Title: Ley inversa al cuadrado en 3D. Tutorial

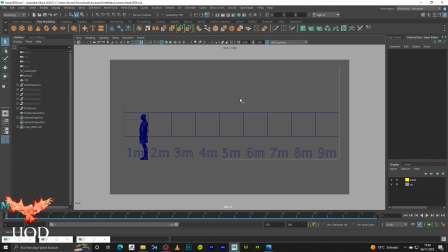(12:14)
Os habréis dado cuenta de que muchas veces vemos que un personaje está iluminado y que su fondo también aparece muy iluminado. ¿Por qué es debida esto, teniendo en cuenta la ley del cuadrado inverso de la luz? Porque el personaje, en este caso, se encontrará a una distancia del fondo donde,
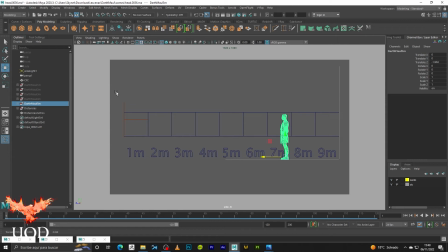(12:31)
como hemos visto en las tablas de pérdida de esto, donde a la distancia nos permitirá que la pérdida de intensidad entre mi modelo y el fondo sea, sea tan baja que sea inapreciable, consiguiendo de que tengamos una imagen más homogénea en cuestión de iluminación.
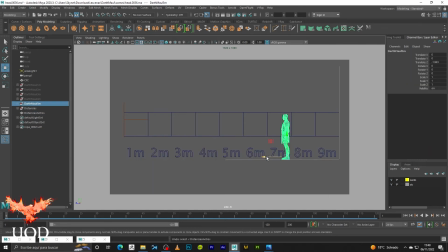(12:49)
¿Esto qué significa? De que, obviamente, si yo voy a poner a dark mode en la distancia de 7 y voy a tener una pérdida de un 2% y el fondo se va a encontrar en la distancia de 9 y tiene un 1,2, también lo que tengo que hacer es compensarla dando un poco más de luz, porque entonces lo que voy a obtener, si no doy más flash o no doy más luz,
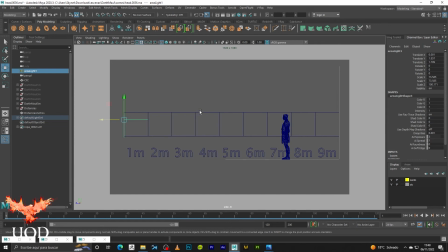(13:06)
entonces voy a tener una imagen oscura y lo que quiero es que tenga una imagen más intensidad, pero que veamos exactamente cómo los dos elementos prácticamente aparecen iluminados por igual.
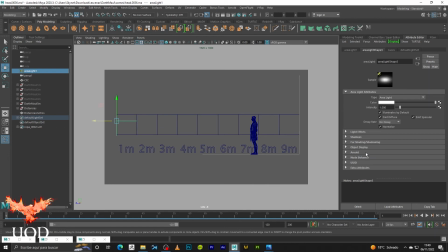(13:17)
Pues eso es lo que vamos a hacer, simplemente me voy a ir a los parámetros de mi luz y voy a darle un poco más de exposición, tres puntos más. Voy a darle cinco puntos más, voy a dejarlo en seis. Y simplemente voy a darle a renderizar y vais a ver la diferencia.
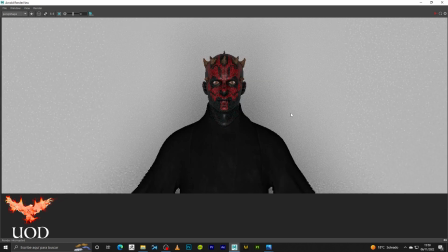(13:33)
Vale, aquí lo tenemos.
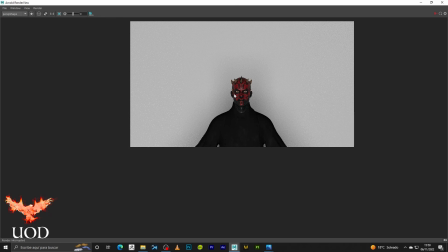(13:35)
Fijaros cómo conseguimos de que Dark Mode se encuentre iluminado con respecto y que el fondo prácticamente tenga la misma cantidad de iluminación que este. ¿Por qué es esto? Es muy sencillo,
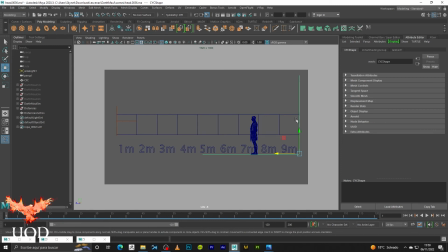(13:46)
porque nos encontramos en que la distancia de aquí a aquí tenemos una pérdida de un solo 0,8% que parece de que ambos elementos están iluminados por igual.
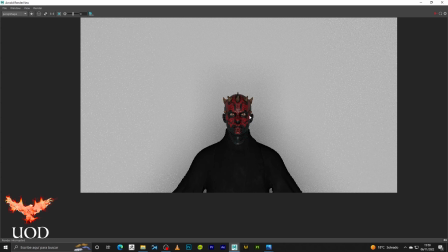(13:55)
¿Esto qué significa? Que si queréis una imagen en que vuestro modelo esté iluminado a la par con el fondo, tenéis que controlar esas distancias. Y de esa manera vais a conseguir unas composiciones mucho más guapas.
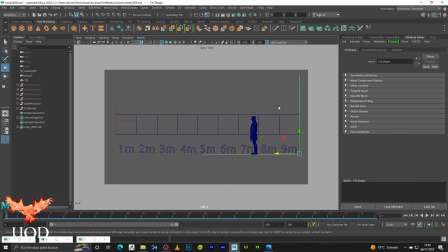(14:09)
sin menos cavad y sin olvidar de que también en 3D estamos hablando también de composiciones que tenemos que utilizar los pases de render. Tenéis mogollón de tutoriales en el canal disponibles para que podáis serviros de ello y también para su composición final tanto en After Effects, que os lo dejo aquí en pantalla, como en Photoshop, que también aparecerá en pantalla.
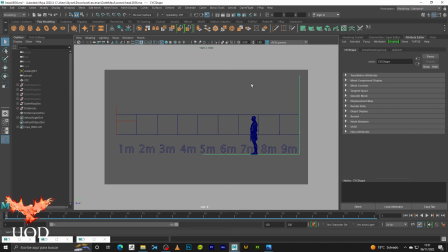(14:27)
Estos son los aspectos más importantes que tenéis que tener en cuenta con esta ley, con la ley del cuadrado inverso de la luz. Pero también tenéis que tener en cuenta los distintos esquemas de luz de personajes, tutorial que por ejemplo os expliqué cómo crear una iluminación de tres puntos o de dos puntos que fue con Gollum que
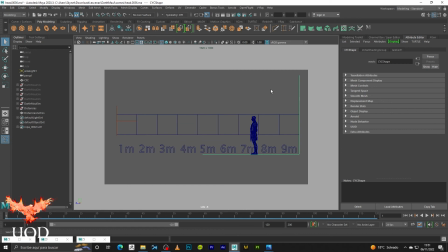(14:43)
lo dejo aquí arriba para que tengáis junto con esto tengáis mucho material con la que podáis sobre todo practicar y de esa manera yo creo que este tutorial que ha quedado explicado lo que es la ley de cuadrado inverso de la luz de verdad espero
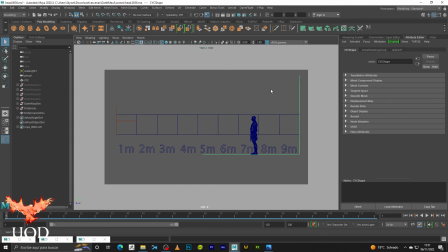(14:56)
que os haya gustado que realmente hayáis aprendido que sobre todo lo pongáis en práctica porque la mejor forma de este tipo de elementos este tipo de leyes es que lo pongáis en práctica para que veáis cuál es el resultado y De esa manera, vayáis jugando con ir cambiando lo que son las distancias.
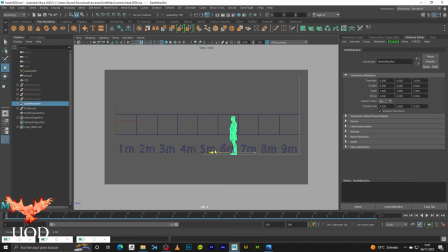(15:11)
Por ejemplo, podría haber puesto aquí todavía a dark mode, le podría haber puesto la distancia de 6 y podría haber hecho,
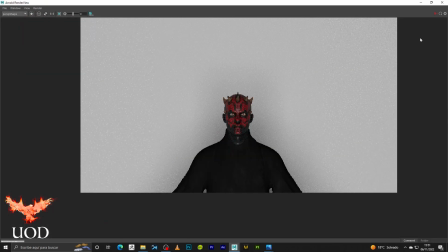(15:17)
pues para que veáis, puedo hacer lo que es un snapshot y podemos hacer una comparación para ver cómo queda.
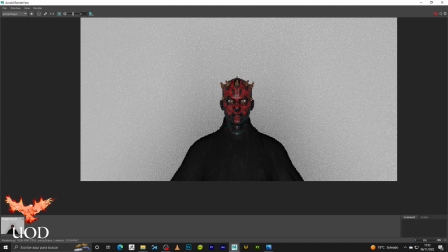(15:24)
Para que veáis. Y recordad que de la distancia sexta, de 6 metros a 7 metros, teníamos una pérdida de un 1%. En este caso, quien lo va a sufrir es dark mode.
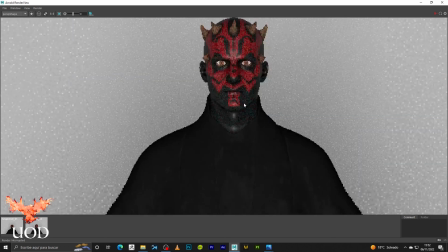(15:34)
Pues vamos a darle stop, vamos a hacer lo que es un snapshot, nos vamos a acercar y vamos a ver, fijaros cómo queda. Ahí lo tenéis. Cómo varía y cómo funciona perfectamente lo que es la ley del cuadrado inverso de la luz. lo que más varía es obviamente la parte de la piel y sobre todo es eso,
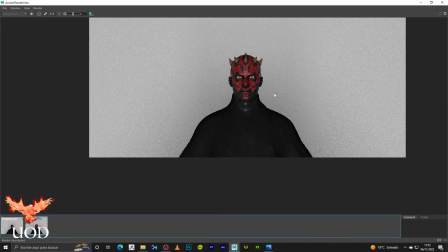(15:52)
pero ahí lo que tenemos realmente es un 1% más y esto la verdad es que os puede ayudar muchísimo a
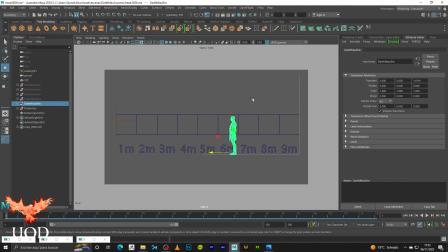(15:59)
conseguir composiciones muy muy espectaculares así que nada, este ha sido el tutorial espero que os haya gustado, dadle a like, suscribiros y nos vemos próximamente en más vídeos y tutoriales, un fuerte abrazo y un saludo a todas y a todos